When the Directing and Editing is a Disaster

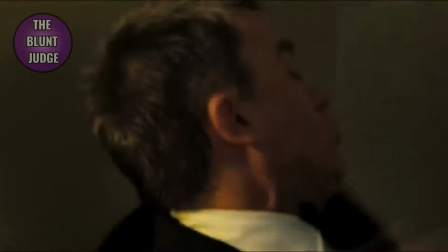(4:09)
This fight sequence follows the 180 degree rule rather effectively, keeping the camera on one side of the action.
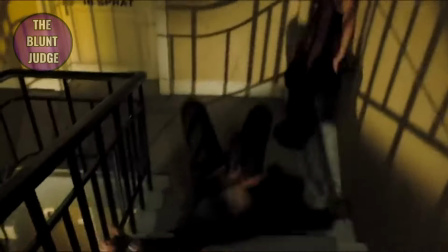(4:16)
As Bond fights on the stairs the camera remains consistent in its orientation which helps maintain a clear sense of space.
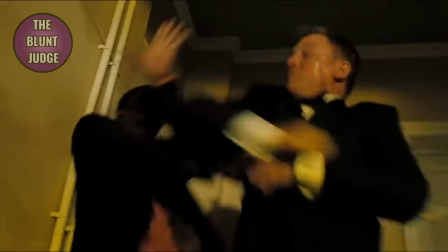(4:22)
Following the 180 degree rule in this sequence allows the audience to track the movement of the characters involved through the confined space on the stairwell.
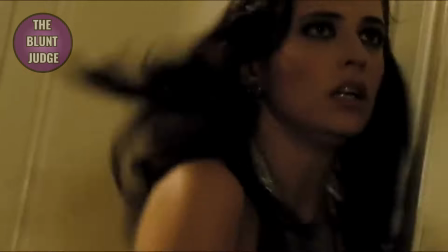(4:30)
The rule allows for smooth continuity when cutting between medium shots of the struggle and wider shots of the entire stairwell,
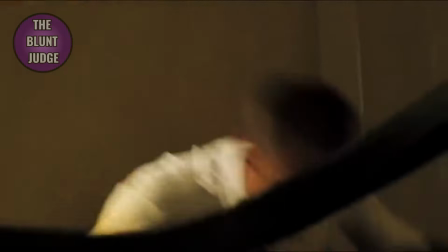(4:37)
maintaining a consistent spatial relationship between Bond and his attackers and Vesper below.
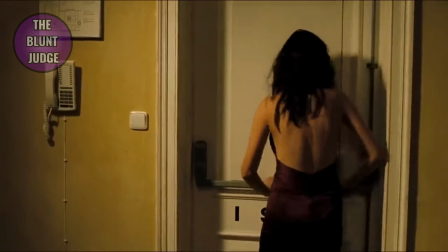(4:42)
The clear spatial orientation makes the action more visceral and engaging. The audience can fully appreciate the physical danger of fighting on the stairwell.
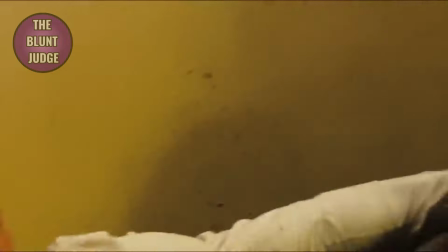(4:50)
The height of each step adding to the tension of the scene. By keeping the character's positions clear, the scene becomes not just a fight, but a suspenseful struggle for survival.
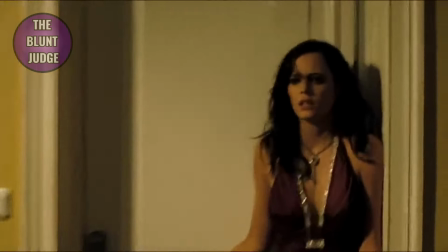(4:58)
It allows the viewer to focus on Bond's determination and is concerned for Vesper who is caught in the crossfire.
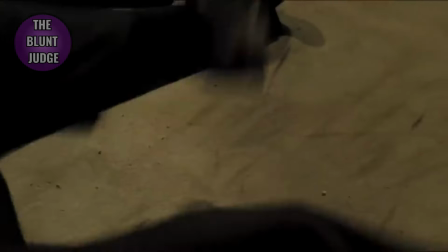(5:04)
Each cut builds on the previous one maintaining the tension without confusion.
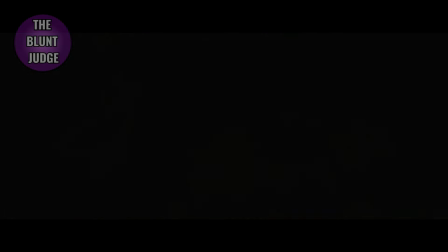(5:08)
Cutting for motion means editing a scene to focus on the flow of physical actions from one shot to the next, keeping the energy and pace high.
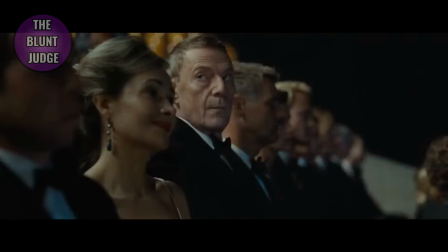(5:17)
While this can make a scene feel dynamic, relying too much on this technique can make scenes feel chaotic and lack emotional or narrative depth,
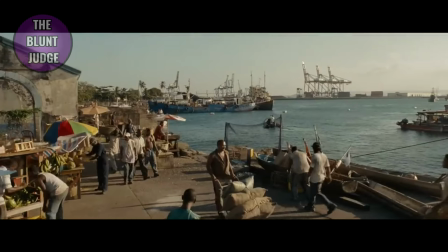(5:25)
making it difficult for viewers to stay fully engaged in the action.
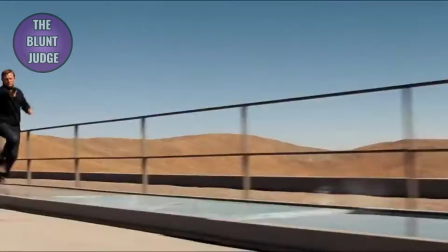(5:28)
In the final confrontation between Bond and Dominic Green, the editing leans heavily on quick cuts that follow the physical struggle between the two characters.
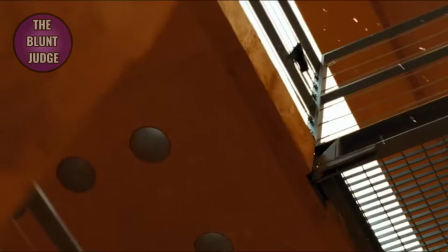(5:36)
As they fight in a burning facility, the sequence rapidly jumps between shots of Green swinging an axe,
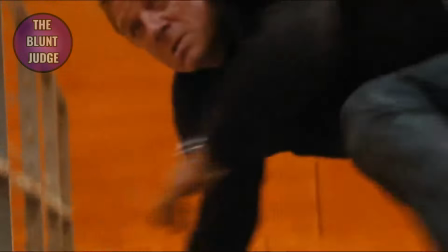(5:42)
Bond dodging attacks, and the chaos of the building crumbling around them. Each action is quickly followed by another, creating a chaotic pace.
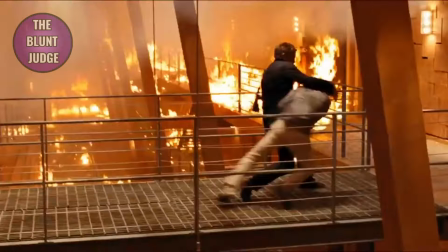(5:49)
However, the editing doesn't linger long enough on any one moment to allow the audience to register the desperation or intensity of the fight.
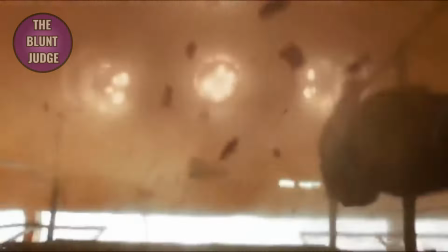(5:57)
The rapid cuts prioritise the continuity of movement, Green flailing with the axe,
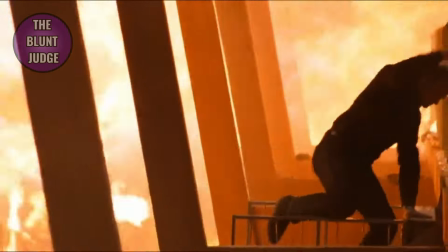(6:01)
Bond evading, and the environmental destruction, but it fails to show the deeper stakes of the fight.
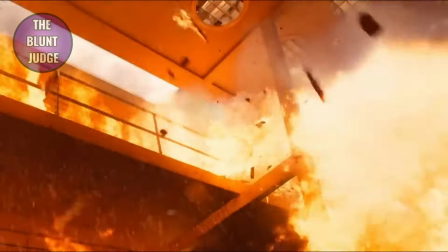(6:06)
While the scene is visually intense,
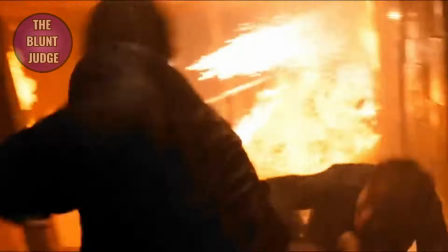(6:08)
the editing doesn't give time for the audience to absorb Bond's emotional state, or Dominic Green's desperation as he fights for his life.
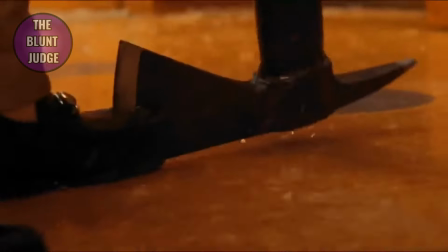(6:16)
For example, when Green is cornered, the cuts are so fast that we miss out on seeing the fear or panic in his eyes.
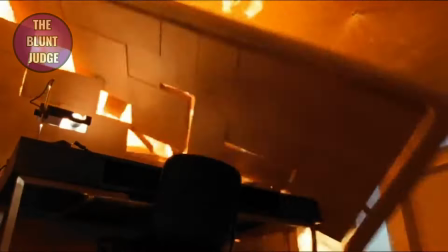(6:23)
The result is a sequence that feels hectic and chaotic but doesn't allow the viewer to connect with the character's motivations or the significance of the encounter.
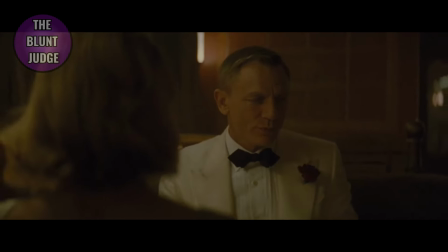(6:32)
A more effective approach to action editing is seen in the train fight between Bond and Batista in Spectre.
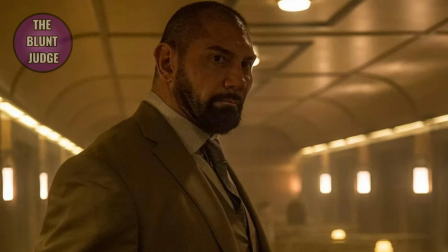(6:38)
Yeah, I know his name is Mr Hinks, but I'm just going to call him Batista.
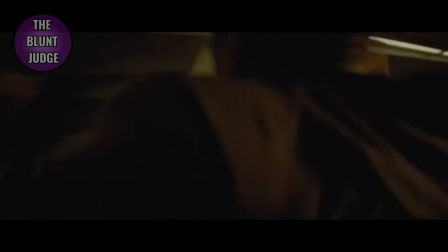(6:42)
In this scene, Bond and Batista are fighting inside a train car, with the editing balancing fast-paced action with moments that emphasize character intention.
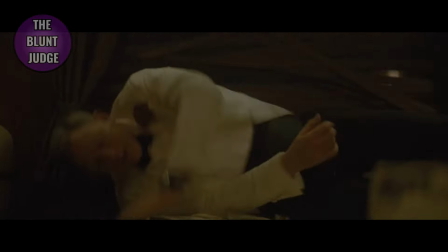(6:51)
While this scene is intense, the cuts are more deliberate, allowing the viewer to see each combatant's reactions and the physical toll the fight takes on them.
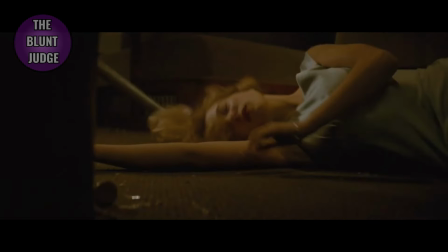(7:00)
When Batista throws Bond against the walls or smashes him through a table, the camera lingers just long enough to show the force and the impact.
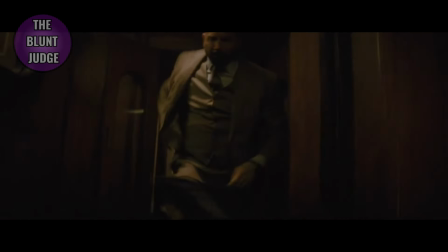(7:08)
The editing inspector focuses on more than just the physical movements of the characters,
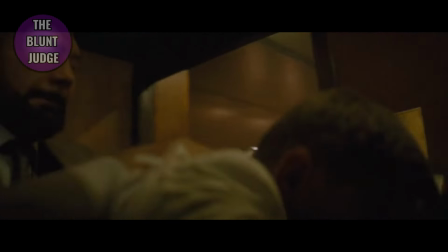(7:13)
it highlights their expressions, their struggle and the shifting balance of power throughout the fight.
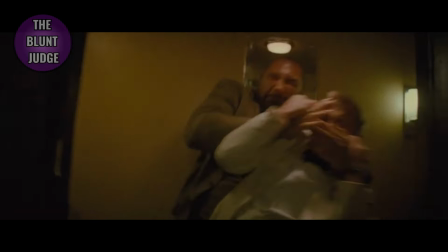(7:18)
When Bond is on the verge of defeat, the scene slows down slightly to show his desperation, making his eventual comeback feel more rewarding.
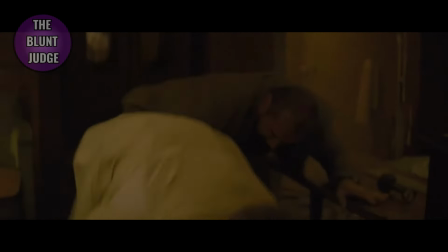(7:25)
By emphasizing the emotional beats of the fight, Spectre allows the audience to feel the weight of each blow and the stakes of the fight.
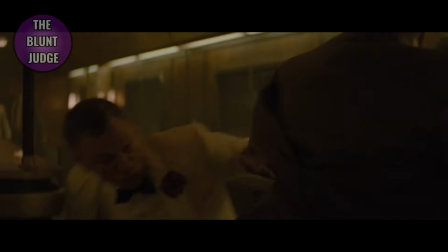(7:32)
This creates a more immersive and engaging experience that goes beyond the surface level intensity of quick cuts.
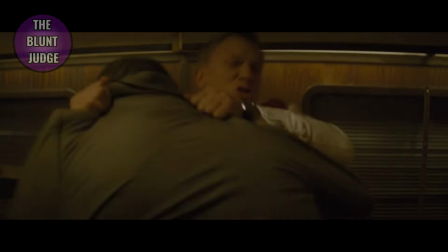(7:38)
By balancing the motion with the meaning behind the fight, the train sequence in Spectre draws viewers into the struggle.
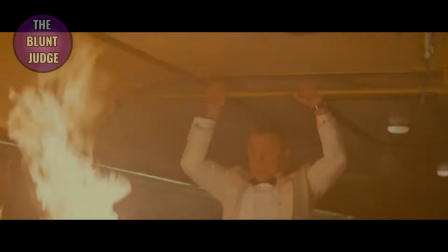(7:44)
The audience is able to clearly follow what's happening, understanding how Bond's strength and resourcefulness are being tested in this fight.
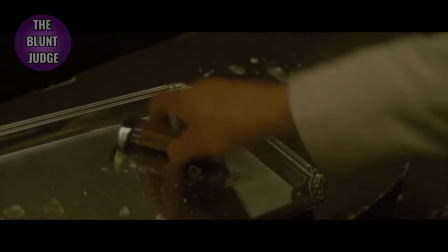(7:51)
Each action builds on the previous one, leading to a climactic resolution that feels earned.
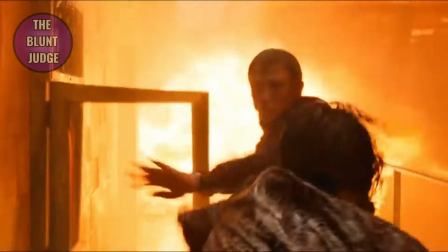(7:56)
By contrast, the fight between Bond and Dominic Green in Quantum of Solace becomes muddled by its rapid pace,
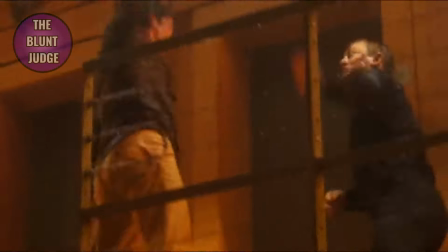(8:02)
where the emphasis on constant movement overshadows the opportunity to explore the character's dynamics and motivations.
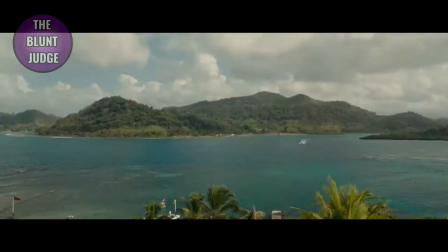(8:10)
And there we have it. Quantum of Solace is a prime example of how editing and directing can make or break an action movie.